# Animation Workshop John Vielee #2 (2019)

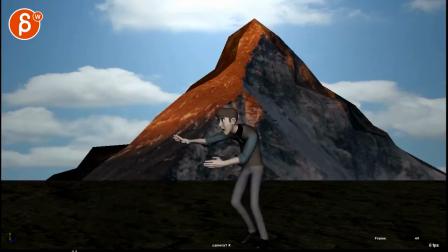all righty let's take a look at the whole thing here some cool poses there all
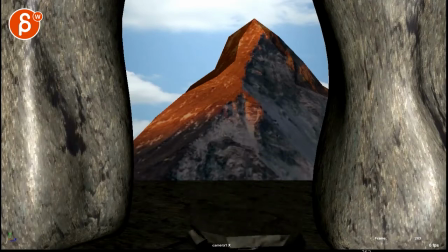right i
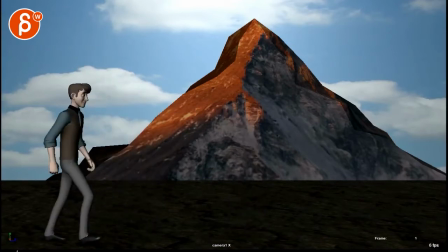think generally it's a cool idea i would just change the setting now again this might all be very subjective but here are my thoughts um Matterhorn over here is a bit strange mainly
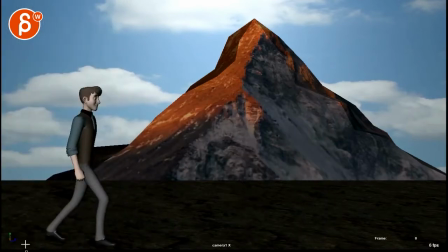I'm just not a massive fan of those type of textures so a there's a bit of a scale issue it seems like a weirdly far away rock and you're maybe high on something close to this mountain but it has those realistic textures with specific lighting
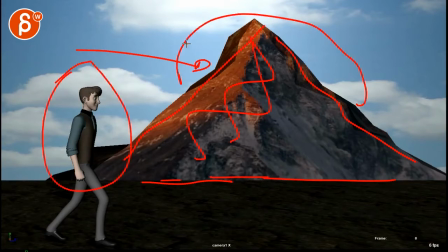and color that's not represented here with another different backgrounds with very busy textures and
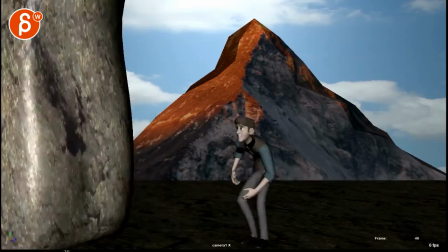then the simplified look of this rig so just visually I'm not a massive fan of it here it gets okay but again I will just keep it in style with this
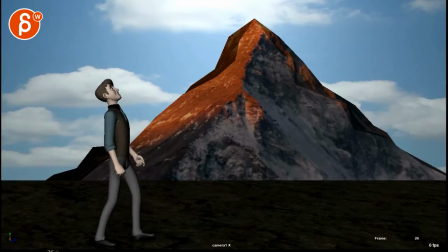and it's just this character with the perspective
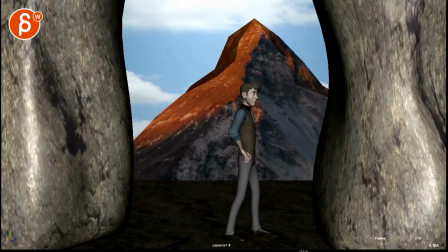that's weird and the model and the textures I'm just personally not a fan I don't think it works as well as it could and then this comes out of nowhere where I think it's fun to animate but within the environment doesn't quite make sense you could argue i shouldn't be this picky and
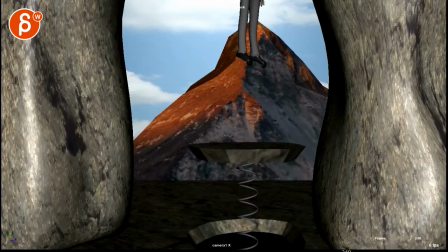that's absolutely valid um my thought would be
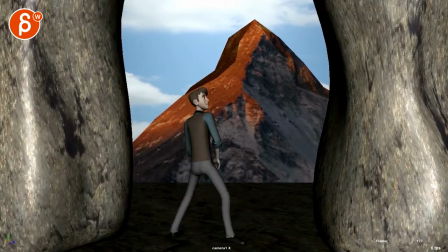what if we just change this environment to let's say a uh like a circus
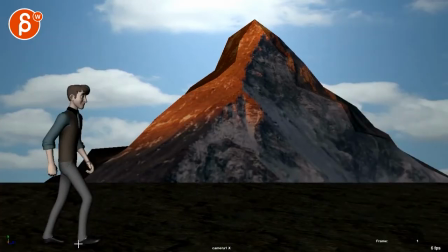area so i will personally zoom out a bit with the camera or just translate back a bit so there's a bit more room we are a bit edgy i mean you
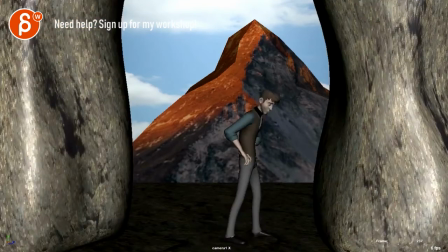could just tilt down so the character is here and then when this happens it's not like we need you know he can you can have him always land wherever um so i
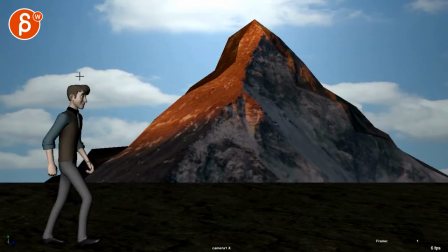don't mind seeing this much of the characters you might just be okay just tilting down so that the head is here you want to think about your my crappy thirds here but you know maybe like the head is around here and that gives us just enough empty space there
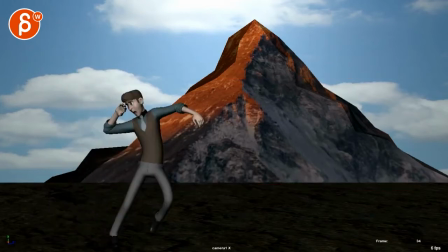and then what i would do personally if imagine
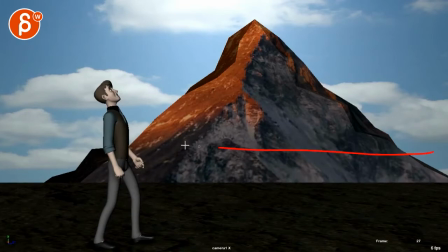this is a circus place so horizon line is a bit higher obviously he's imagine he's just the guest there um and then you could have almost kind of a grid like uh you know floor type of thing and maybe they have different colors maybe maybe it's just for this area um and
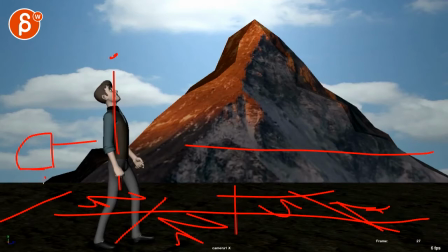then you could have it could be a bit of a stand back there with balloons it's almost like a carnival type of thing and then maybe back there you would you would have a um again it could be a structure it could be like
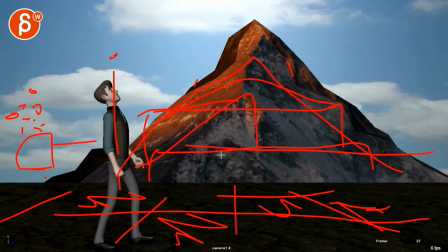a circus tent or something that just fits that environment but i would just keep it with simple geometry shapes you know and then back there again you could have just a i don't know it could be one of those things where you know someone is hammering things so just little structures that give us an interesting set and then that way when
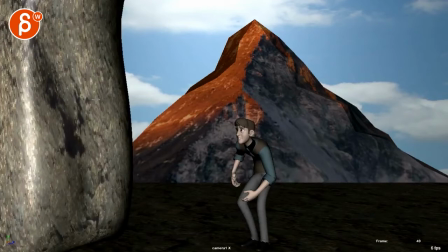this falls you can always have i
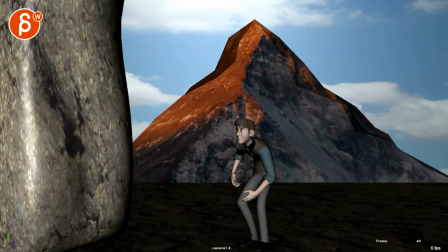understand that rocks just kind of fall because that's the environment um and it's a bit tricky here but you can you can just make this like an exaggerated like imagine it's like a big boxing glove or just a colorful glove with you know like a little spring there and it just that's just
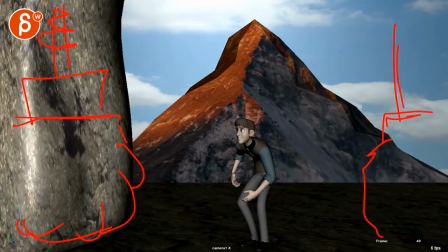part of the ride that that he's on and you got two of these it comes down left it comes down right you know and that just makes sense with it's a silly glove because we are in a in his
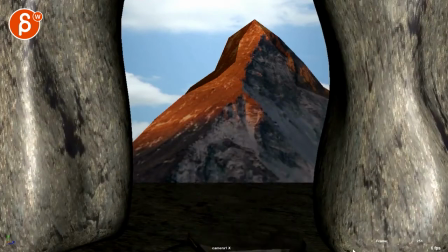circus type of thing and in that way this could make more sense and again it's you know if you imagine you got your your squares in your environment this would just be a square version of it but you can still have this and the
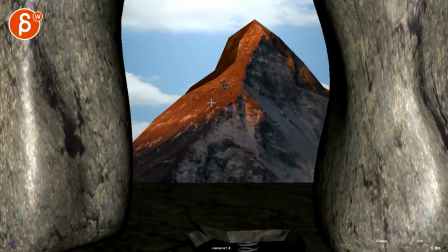confetti come out if you want and he goes up and then lands somewhere on whatever circus structure there is and maybe you can even have that circus tent and as it lands kind of goes up a bit a little bit of a lattice you can have a bit of a an influence on that surface but or maybe not maybe it's so tight that he just bam
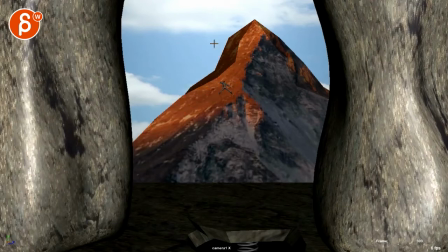you know lands and slides down maybe it's the whole slide
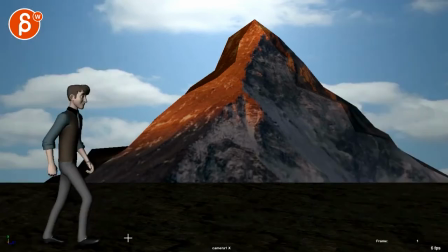down type of thing that is for me the idea in terms of just
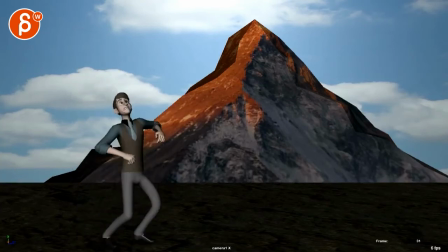environment which is to me the biggest thing because other than that i like your whoa your expressions there
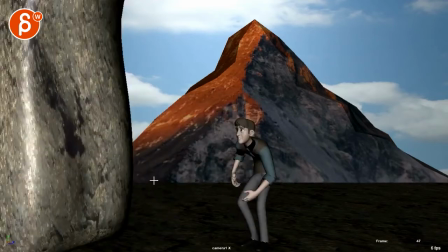this seems like you have that potentially based on reference because
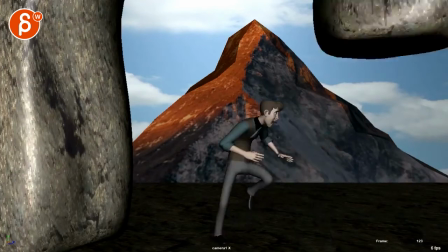there's some interesting mechanics here with this but i think the poses are really nice
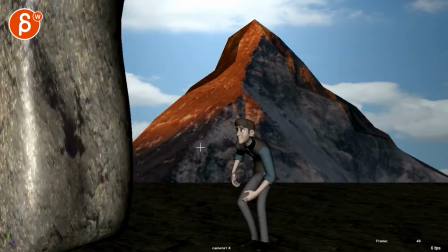they're very clear in terms of um you know silhouette at all times this aspect here and like that he gets back into whoa what was that and maybe we can untwin this a bit then he sees this and
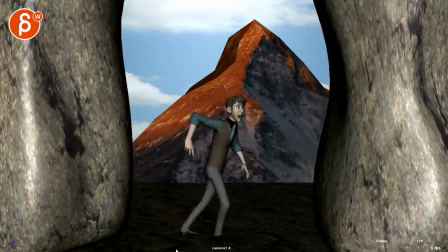he has that immediate reaction back which again i like that moment through there and i like that we have a change in 180 he's facing us and he's facing away from us
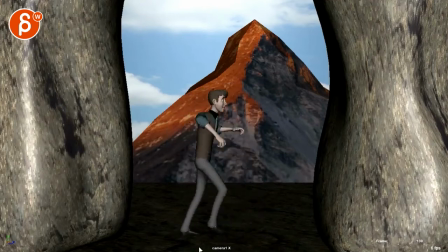and i like that he goes what is that and maybe what you could do is since if you change this let's pretend you're changing this to the circus environment which again you can do whatever you want to after he's down here it has that reaction i
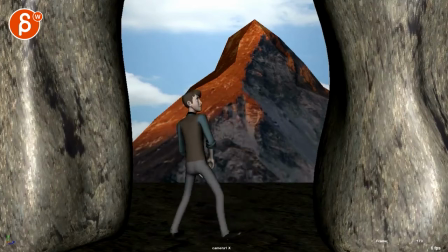will probably have a little bit of a it's here and then i'll probably hold this for 10 15 more frames he's just a bit more reluctant waits a bit and then and then he starts smiling and all of this is like a big laugh chuckle up and down like ha ha ha oh
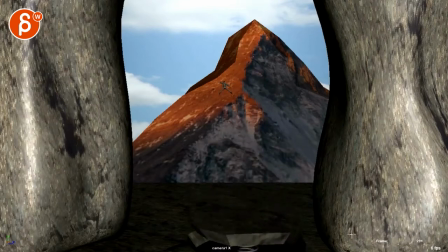this environment is silly they almost got me and then you have that moment and i think you could probably
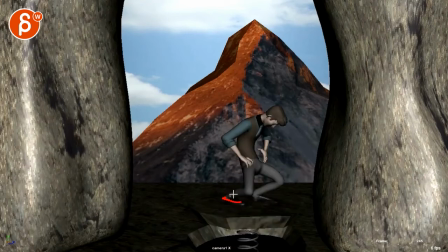this push this pose a bit um that flattening and if you want a football right there but i would probably not have a foot roll here he would be really flattened so he'd go from here i don't know he would go down so to me he would be here the next frame the head would be up here and the legs would be squashed and he
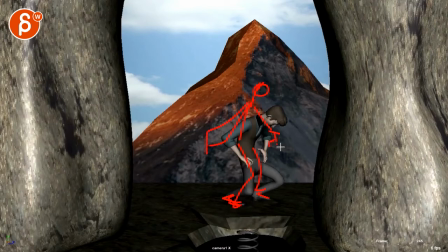uh there's a bad pose there but you know fingers are like what's going on through here the body could be then really squashed uh the face like a really big expression of ah and then and then here you can then have a that pose but i would probably already have this
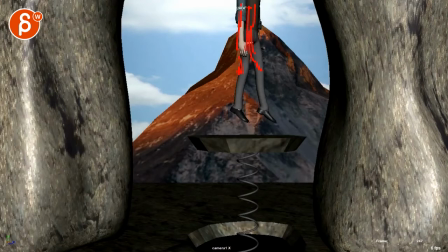here uh you know the legs and really stretched out and then exit i think that might just be enough maybe that's okay you might not have to ease out of the the frame it could just be a really snappy pops we can
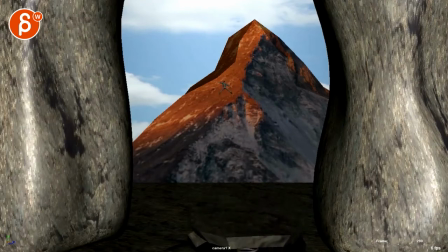play with that timing a bit i think the ending is cool if you have see this seems pretty straight up so be careful with straight up and then having this type of thing so maybe you can have a little bit of